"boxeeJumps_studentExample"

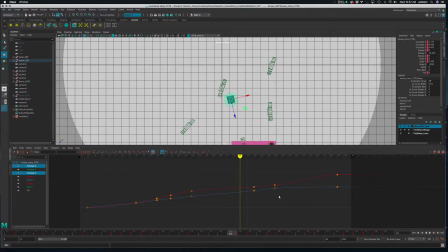(12:34)
frame up on these. So what I would recommend actually is, let's go back to the perspective view.
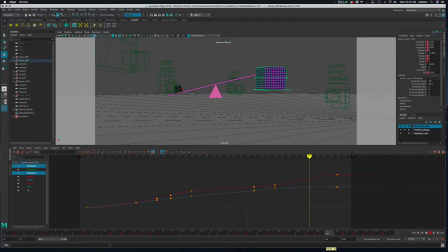(12:44)
So if it starts out here on frame 1 and it's moving forward, and it's going to end up at frame 37 here, right,
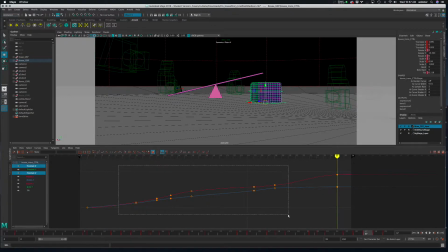(12:54)
on that landing spot, I honestly would delete all of those.
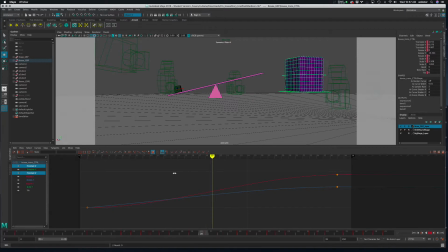(13:01)
So it moves basically in a straight line. The other thing you can see is it's trying to smooth in between these.
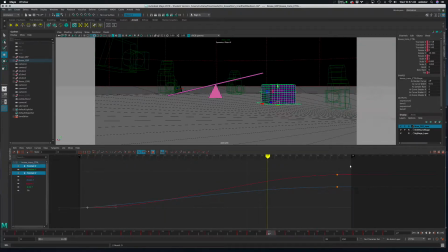(13:07)
I would actually suggest that you break the two tangents for this, and then I'm going to select these tangents here and make them linear. So it's a straight line. And I'll do the same thing here, just make those a straight line. So now it's just moving over to point A.
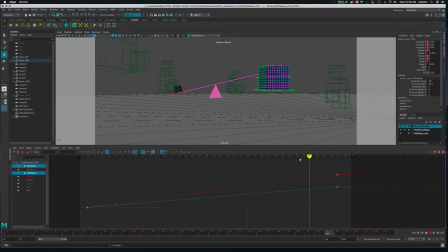(13:29)
Right, so it's moving in a straight line, and you don't get the little bit of that waggle. I know that you might be like, well, I don't really see that too much, but you really kind of feel it. It seems like it's just something's wrong with the jump, right? So this is just a little bit cleaner.
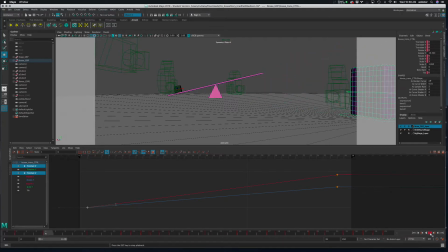(13:46)
We see that it's moving straight forward. Since it's facing straight forward, that's kind of the direction it needs to jump, I would say.
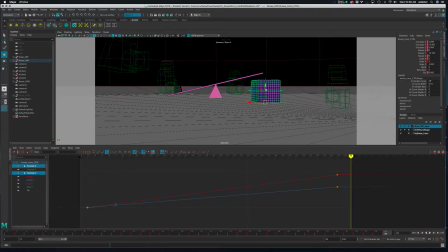(13:53)
I guess it could jump sideways, but we'd need some other thing to show, like, okay, well, how is that happening, right? How is it like bending or something to make that happen? This makes sense because it's moving forward, so therefore it can jump forward. It would actually have to stop and do something different to be able to jump sideways.
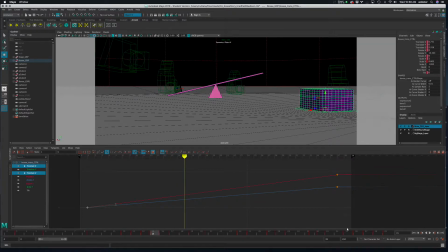(14:13)
All right, so that's another little tiny fix, right?
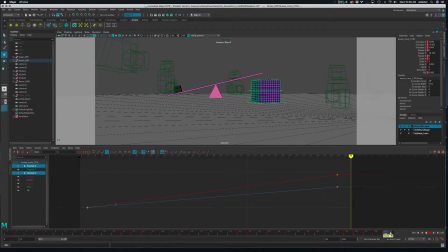(14:19)
So I think we're getting somewhere, and there's a little pop and land right there. I think you had most of that already done. That's nice.
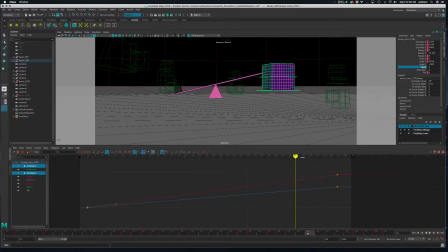(14:27)
So the last thing I would suggest is using the bend to really do some fun stuff here. So let's, we haven't even keyframed any of that, right? So let's just try to break this down.
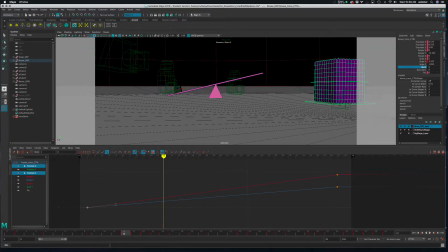(14:43)
So right before, like as it's coming in, let's start with the idea that the character is
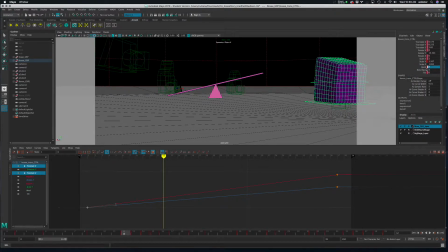(14:57)
fact, let's make it more pronounced. I'll do something really, it's not really more pronounced, it's just a little pronounced, right? So I'm going to put a keyframe there, and let's just look at the bend, so I don't have any other animation on it yet.
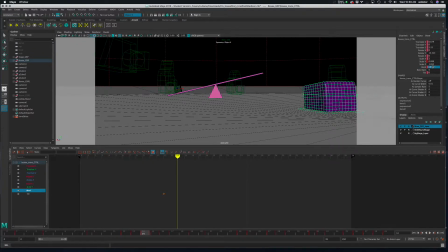(15:12)
So as it lands, let's do -5 maybe, right? So let's look at this. So the whole idea over 3 frames, right?
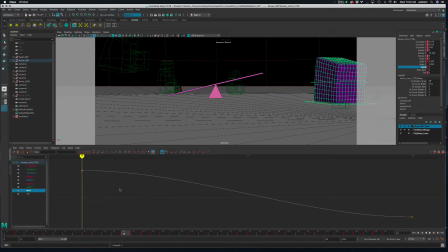(15:28)
Can you see how it's like it's leaning backwards, and then it hits and it falls forward
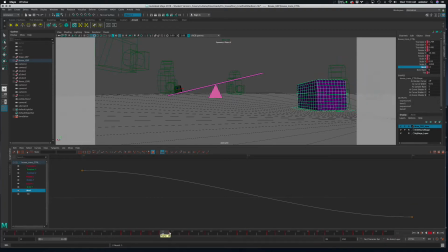(15:35)
in that little section there. And maybe we'll keep it bent forward like this.
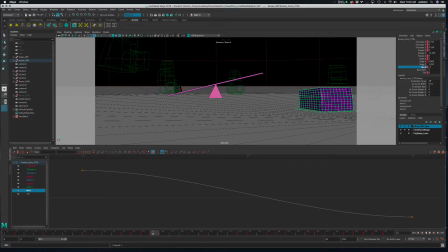(15:44)
So I'll put another keyframe there. And then as it gets going, I'll make it even more pronounced. Key select.
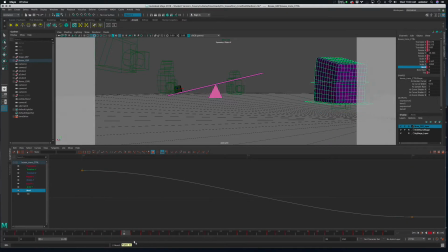(15:58)
So we can see now it's like it's using its body to fling itself, right? So we're catching it as it's already kind of coming into the scene with its back arched, right? And then it hits and falls forward. And can you see how it's just kind of arching itself a little bit?
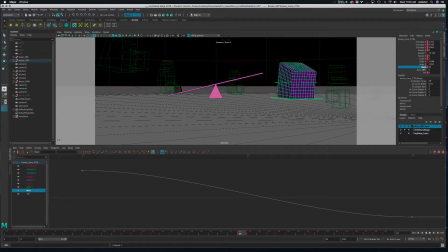(16:18)
And we'll do the same thing here. I'll just put another key in that. And let's do -7 maybe, so we'll make it go forward. And then maybe right before it actually leaves the ground, I'm going to make this even more pronounced.
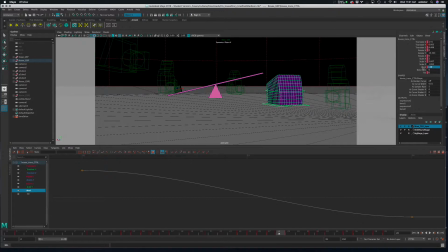(16:37)
I'm going to lean it forward.